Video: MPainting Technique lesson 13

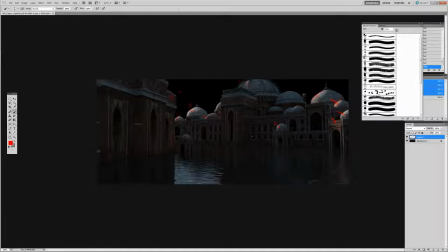990s
And later on we're going to add some lights as well in the street light to add a little more visual interest and cut some of these shapes out as well. But for now we're just looking at key light and the fill light. So you can see some of the same principles coming through, and not only are we going to use lighting to cut out our shapes,
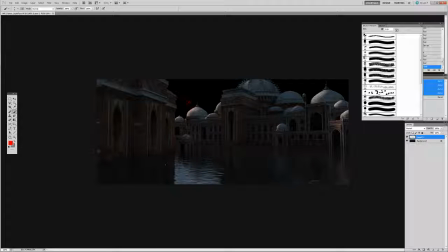1007s
but we're going to use atmosphere, we're going to use Z depth and contrast, values, color to push this scene into real depth, create that mood through atmosphere, and really get this thing moody and believable.
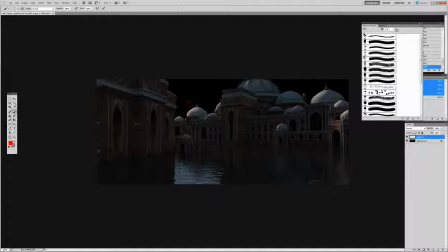1023s
All right, so let's jump back into our scene here.
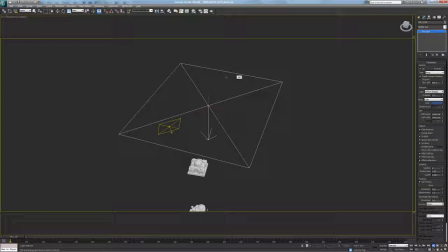1032s
So these are typically the three lights that I like to set up with. You might not always need the top light, but I always put it in and compare it without and see if it's adding anything or is it, adding too much.
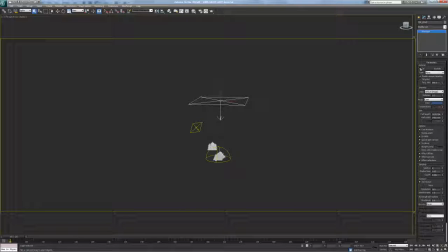1049s
But you could always just hit that on button and it's off. There's no harm. Our key light, again, warm. The multiplier you can play with. And the subdivs here controls the sampling, as you saw in the noise.
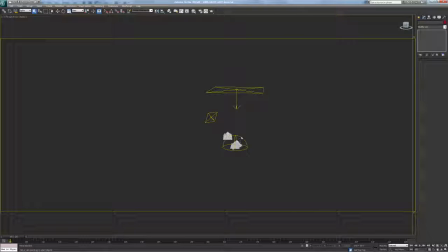1071s
Not much to that. And then our dome light finally is driving the fill light. Loading the HDR map, as we saw, downloaded from a nice source here.
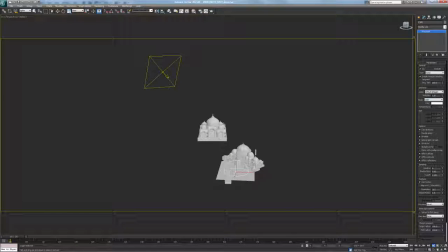1088s
Brought in, set the multiplier, the color is disregarded, and we can turn up our sampling here to get rid of the shadows. Alright, so that is all there is to lighting.
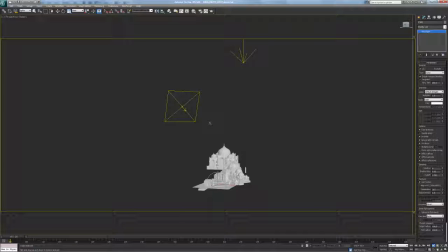1102s
Again, it takes a lot of trial and error. Move your light, press render, and do small renders, low sampling. We don't care about the noise or making a pretty rendering at this point. We just want to see where light is getting hit.
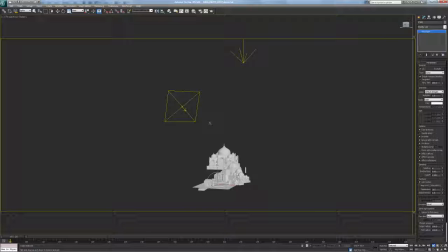1117s
And the faster your renders, the faster you're gonna hit your visual target. Move it around, up or down, left or right, tilt it to get the exact same, to get the same design that you painted in your scene.
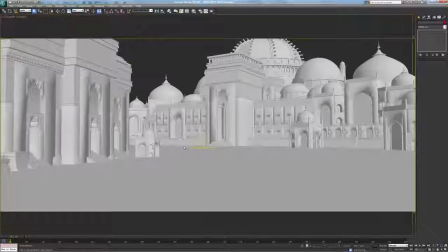1136s
There it is. Let's jump into setting up render layers.